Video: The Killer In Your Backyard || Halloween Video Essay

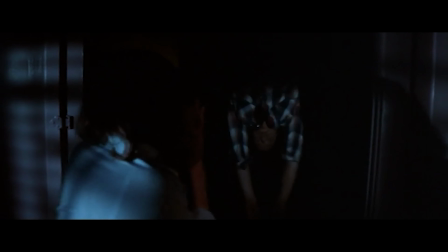(16:55)
For example, when Laurie discovers the bodies in Annie's house and she climbs into a corner in shock,
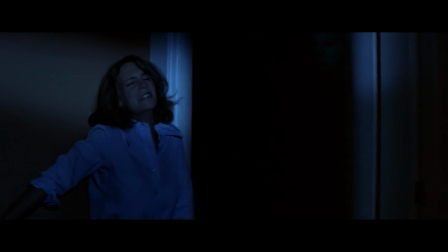(17:01)
the slow reveal of Michael's pale face hidden in the dark of the shadows is used to exit her point of view.
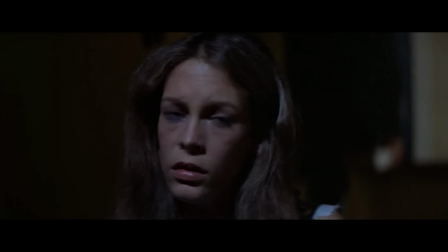(17:07)
The value of these shots aren't determined by how Laurie perceives Michael, or vice versa, it's how his depiction to the audience frames him as something inhuman.
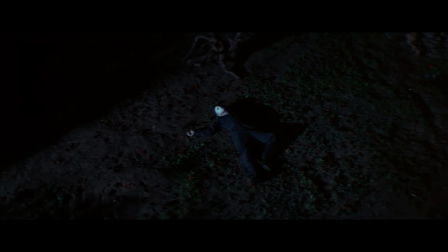(17:16)
It works in the same way where an objective recount of events stands to oppose a subjective
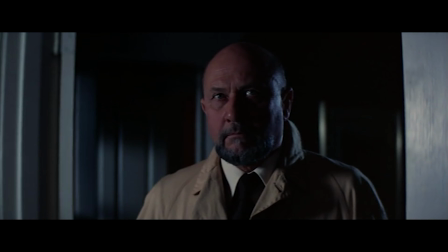(17:21)
version and show the audience why their treatment of Michael as something supernatural may be credible.
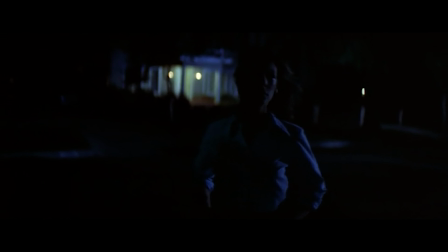(17:27)
What I find so interesting about film horror conventions and its application in Halloween is how it
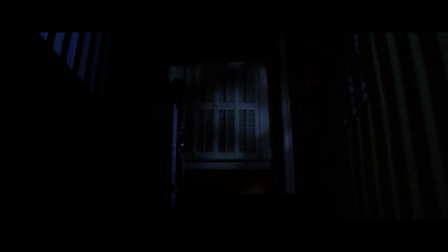(17:33)
transformed the codes we associate with fear and storytelling into almost entirely subtextual elements.
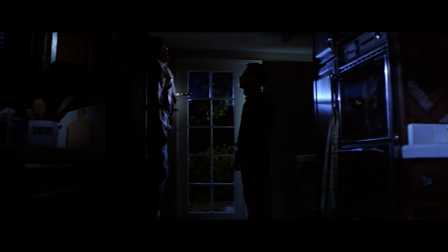(17:40)
Why do we find Michael Myers frightening? Because humans are supposed to have expressions, they talk, they laugh, they feel things.
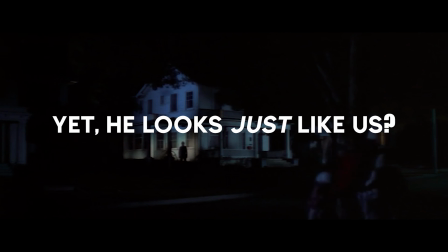(17:48)
Michael does not, yet he looks just like us? Or with that disturbing mask, he almost looks like us.
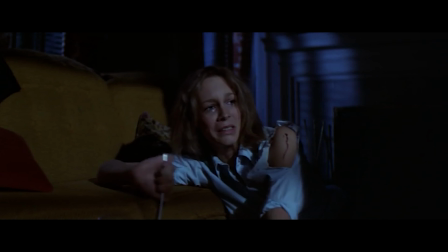(17:55)
It's like if a robot or an alien or a supernatural predator tried to imitate the physical imagery of a human as a front.
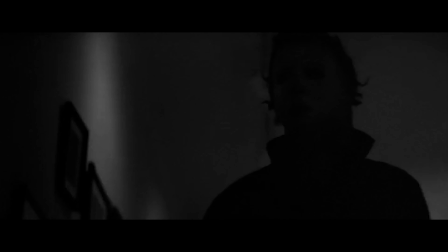(18:02)
It has all the proportions, all the conventions, everything correct, but it's just not quite right.
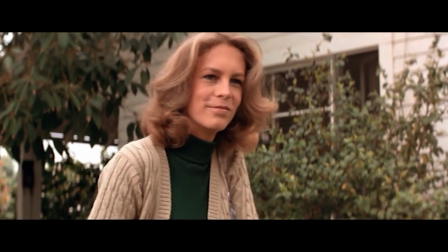(18:08)
It's lacking the human element of human beings, expression. Behind that dormant pale mask lies dark impulses unknown to us.
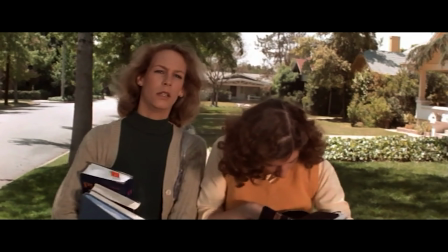(18:17)
Behind that mask lies the complicated, incomprehensible mind of a being who understands only a single objective.
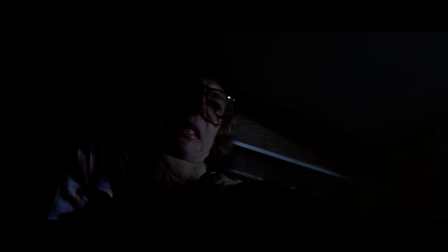(18:24)
Kill. Michael being this blank canvas of a human and an expressionless silent vessel for murder
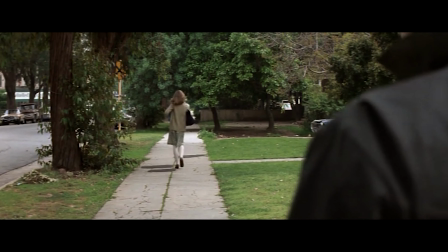(18:31)
is what transformed him from just a man in a mask with a kitchen knife and into the shape.
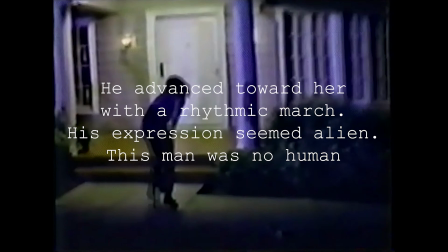(18:37)
The movie takes those words on the page and instead uses stagecraft to trap you.
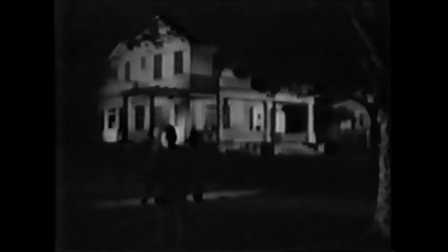(18:42)
The movie doesn't stop to have someone tell you why Michael Myers is frightening, the movie shows you.
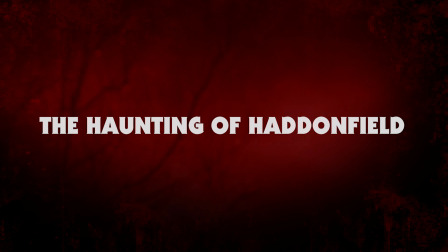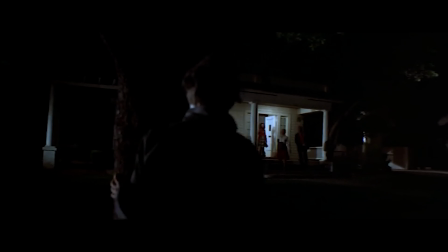(18:54)
John Carpenter has gone on to say that he treated Halloween as more of a stylistic exercise than anything.
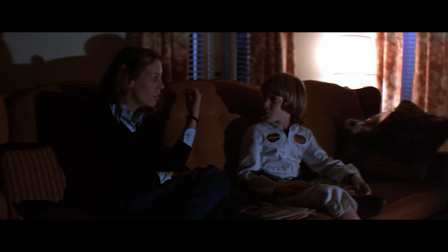(19:00)
Though it may seem riddled with cliches now, Carpenter was the blueprint for so much of the genre post-1978.
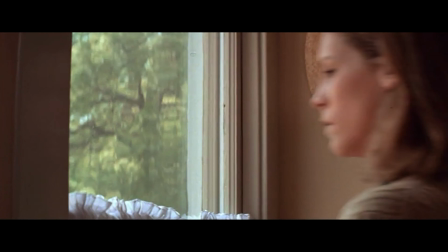(19:07)
His invention of an array of iconography established so many of those codes and conventions that we now identify horror with.
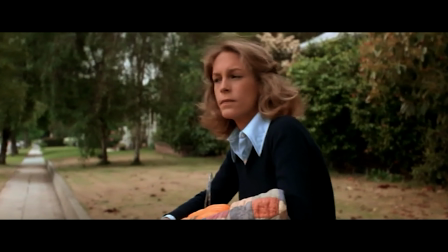(19:15)
From a technical standpoint, Halloween is most certainly a product of its time, and this is one of the few cases in which I firmly believe that with age,
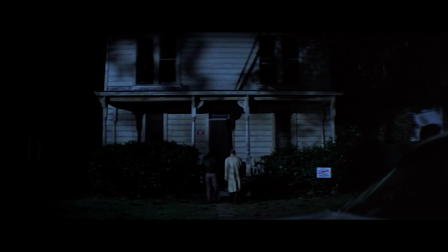(19:22)
the treatment of this film and its digital restoration is actually deteriorated from the original effect.
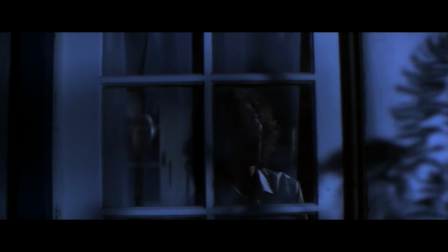(19:28)
I'm going to take us back to the point I made earlier about the VHS and its 1 to 1 aspect ratio.
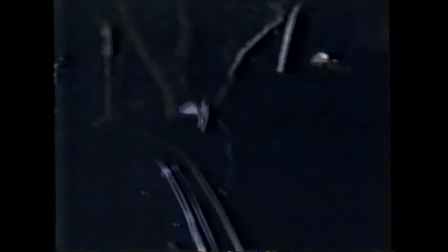(19:34)
This was the original version of the film which was presented like this to account for box TVs,
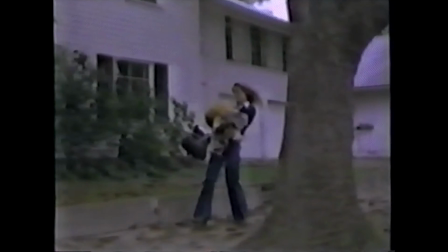(19:39)
however this aspect ratio actually served a unique purpose in filling the screen not just for the audience's satisfaction,
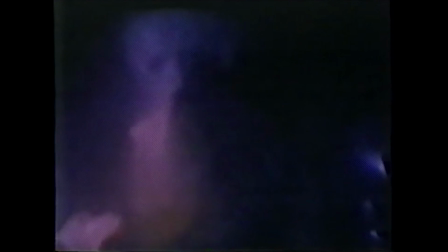(19:46)
but also to trap the audience in closer to the frightening imagery.
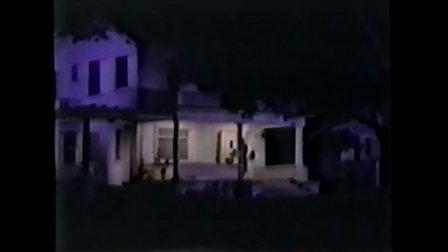(19:50)
The distortions from how the tape would warp the footage genuinely adds a layer of surrealism to Michael Myers.
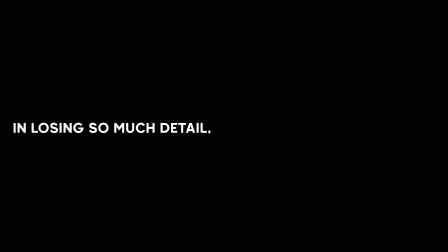(19:57)
In losing so much detail, we are communicated more. I spoke before on the writing conventions for horror that, when subtext is used appropriately, the reader will take their own fear and project it right into the story.
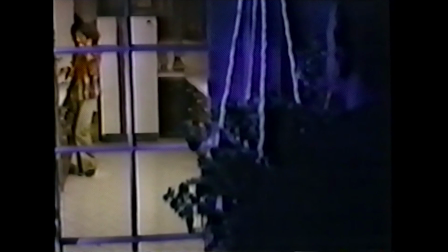(20:10)
In that, I believe the unintentional obscurity of the VHS version mangling Michael's image
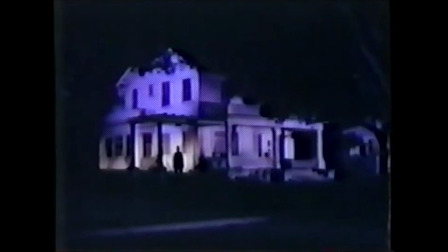(20:16)
actually allows the viewer to interpret his human proportions in a deceptively biased way.
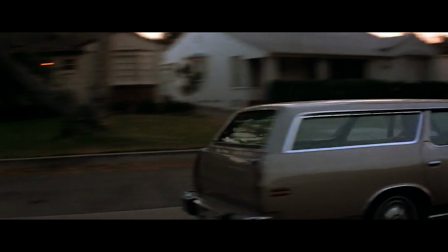(20:21)
The movie that we now access on streaming Sites and DVD contains only the restored footage,
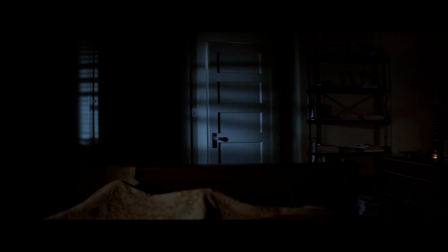(20:27)
which preserves all the detail and grants us a wider picture, which I believe actually works at odds with the film's intention to frighten you.
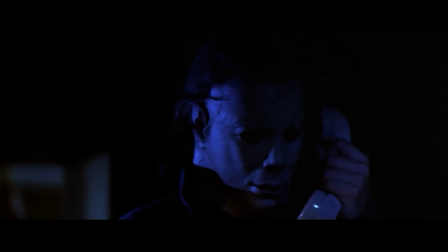(20:37)
Because we can see the detail in Michael's face, we also lose the subjectivity of the choice our subconscious interpretation provided.
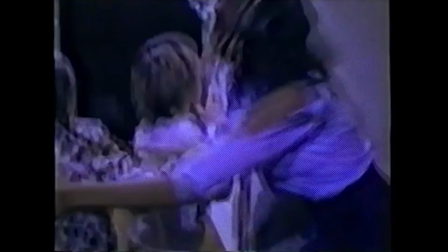(20:45)
I feel it's so much more frightening being boxed into the hallway with Michael and seeing his pale white face contrasted against the blackest depths of his eyes.
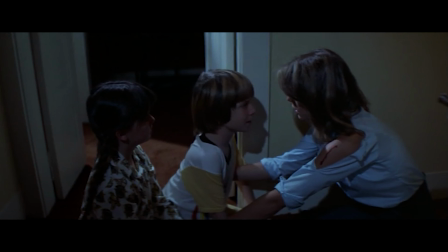(20:54)
In the restored version, he fits neatly within the frame and we can actually see some of the detail behind his eyes,
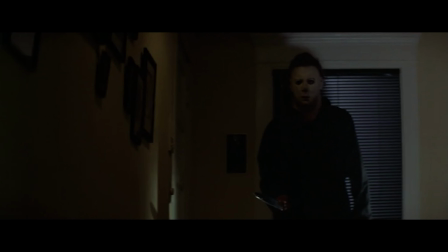(21:01)
which honestly breaks that immersion of the boogeyman for me.
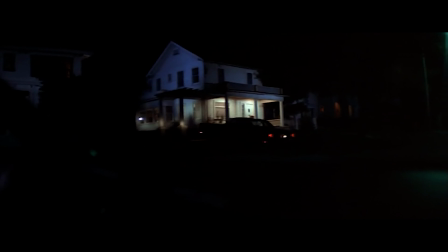(21:04)
The same effect happens during the aforementioned framing of Annie's house across the road where Michael stalked from.
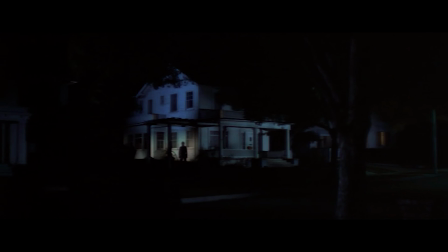(21:10)
In the restored footage, yeah, it's unsettling seeing him standing there and staring, but in the original footage,
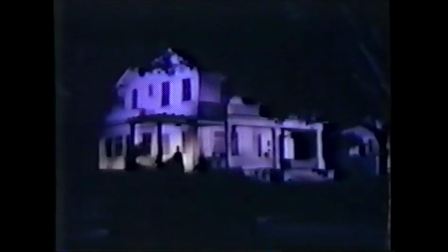(21:16)
he is reduced to an assortment of black pixels taking the form of a human silhouette tucked awkwardly into his surroundings.
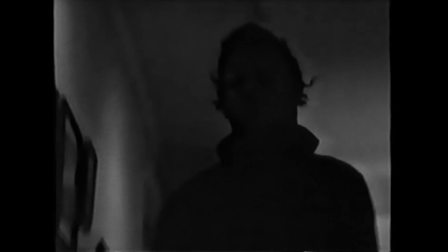(21:23)
To me, it's far more terrifying seeing something that we think is human stalking us.
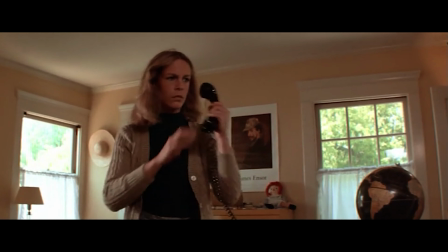(21:28)
In the restoration of the original film, we have a preserved hallmark of horror iconography and I'm deeply grateful for it.
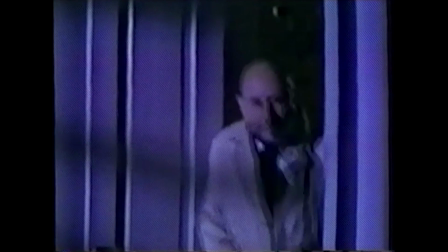(21:36)
On the other hand, it's within that preservation have we lost an important layer to the haunt that was John Carpenter's Halloween.
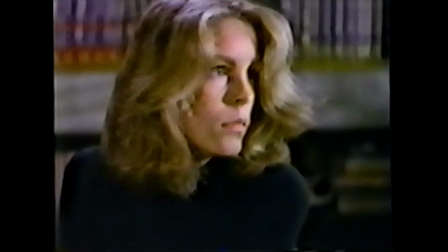(21:43)
I do think it's within that very deliberate marriage of how it was shot and
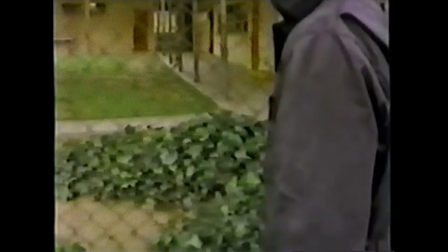(21:48)
how it would be presented to audiences that determined how the film needed to be interpreted.
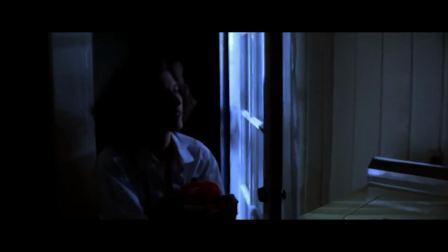(21:53)
See Halloween isn't shot for coverage, when we get to the meat of the story,
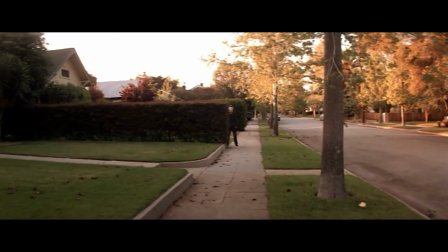(21:57)
when Carpenter wants to evoke a feeling, no single shot is lazy or wasted.
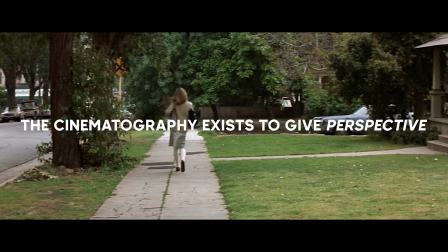(22:03)
The cinematography exists to give perspective.
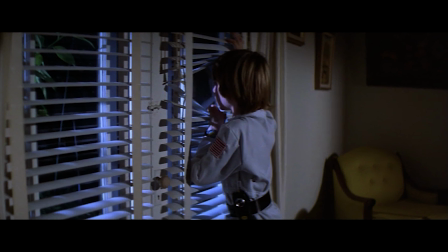(22:07)
And at the end of the day that's what cinematography is, it's there to tell a story within its own context, it's more than just something that you can fit into a twitter post.
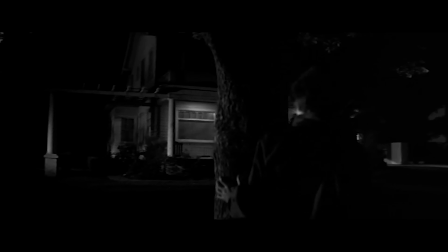(22:16)
Cinematographer Dean Cundey states, Working with John was a revelation because suddenly,
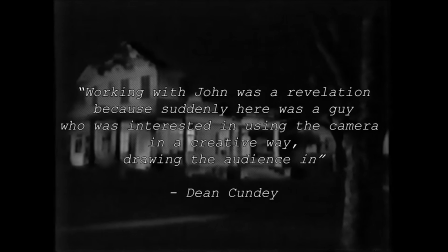(22:21)
here was a guy who was interested in using the camera in a creative way, drawing the audience in.
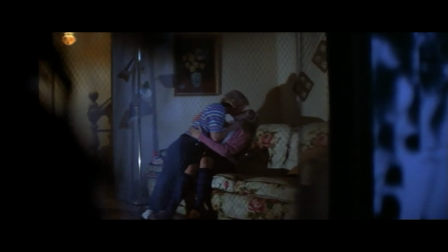(22:27)
The movie opens with this disturbing one take following a young Michael Myers stalking his sister before stabbing her to death,
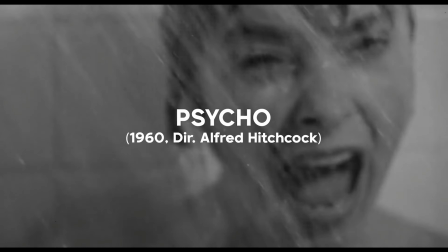(22:35)
a shot inspired by Alfred Hitchcock's Psycho almost 20 years earlier in 1960.
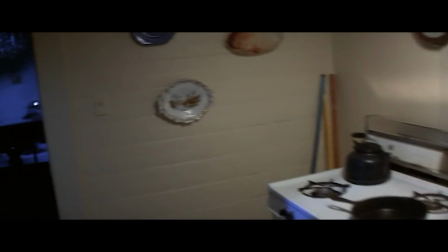(22:40)
The idea to open the movie with this long take to keep the audience in a single moment as long as
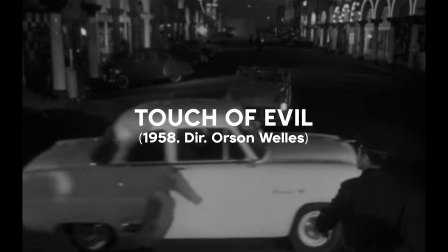(22:45)
possible was inspired by the opening of Orson Welles' Touch of Evil from 1958.
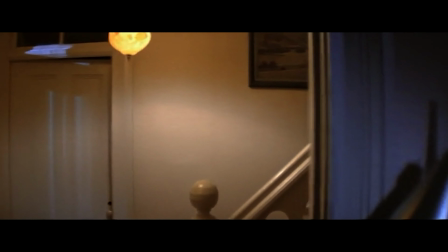(22:51)
Combining the stagecraft and the continuous one-take with a point-of-view shot from our killer was made possible with the Steadicam,
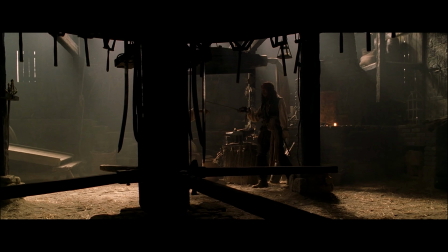(22:58)
which, now a Hollywood staple, was only developed in 1975.
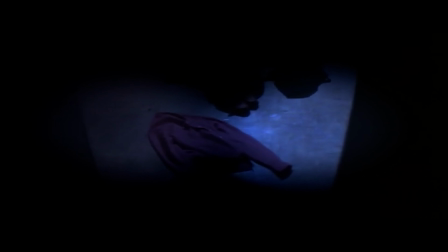(23:03)
This plants us directly into the perspective of Michael, whose actions aren't depicted with any justification. This was a new technology that we, by the seat of our pants, learned to use. There was nowhere to learn yet. John wanted to do something for the opening shot that took advantage of the Steadicam, and that would be completely new and innovative that you couldn't do with conventional camera shots.
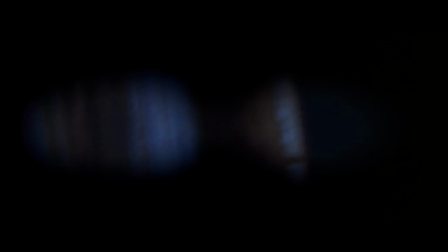(23:26)
Right from the opening scene, we are visually told that Michael killing his own sister isn't a point of contention for him.
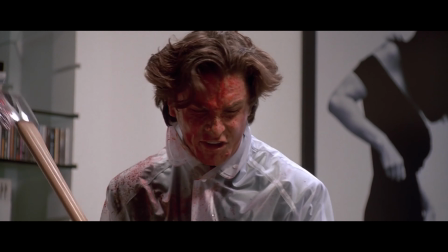(23:33)
It's not an internal struggle or a euphoric release of anger. it's just what he does.
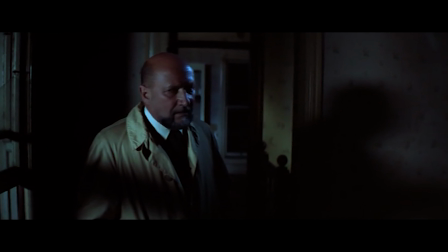(23:39)
It negates any discussion of rehabilitation and frames our killer as an evil that cannot be reasoned with.
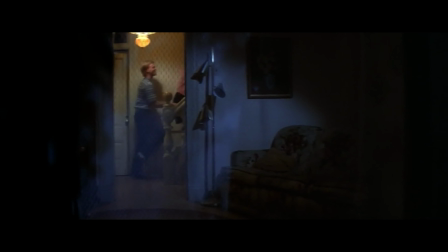(23:46)
The fact that our story starts at this point and doesn't give any prior context establishes early on how socially and emotionally removed Michael is,
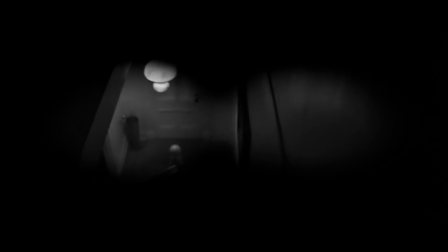(23:55)
and it's frightening. When we finally see Michael, we're told that these aren't the actions of some old disturbed murderer.
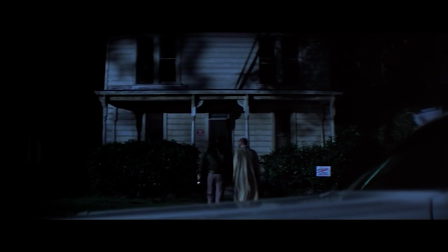(24:02)
It's just a child. And this isn't some old, abandoned spooky house, it is a lived-in suburban family home.
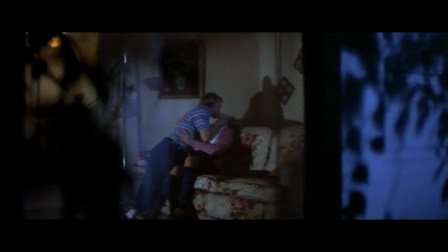(24:10)
Halloween is telling you this isn't happening somewhere secluded or haunted. This is your backyard.
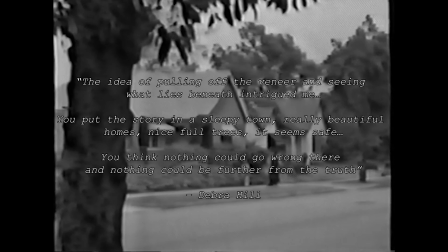(24:17)
Writer and producer Debra Hill stated, The idea of pulling off the veneer and seeing what lies beneath intrigued me.
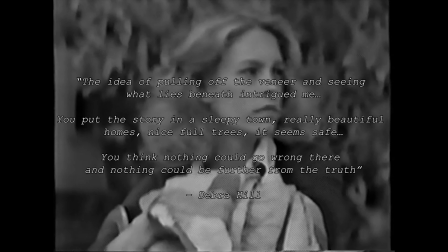(24:25)
You put the story in a sleepy town, really beautiful homes, nice full trees, it seems safe.
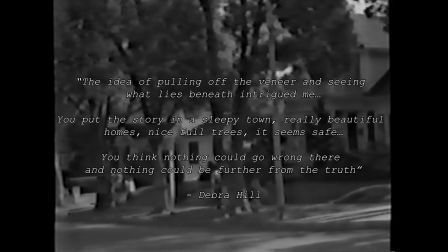(24:31)
You think nothing could go wrong there, and nothing could be further from the truth." It told audiences in 1978 that their promised bulletproof nuclear family isn't devoid of danger.
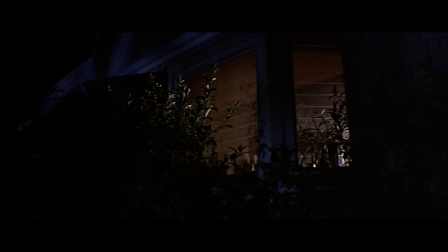(24:43)
Halloween established the faceless murderer in suburbia trope as it was what would frighten middle-class Midwestern Americans the most.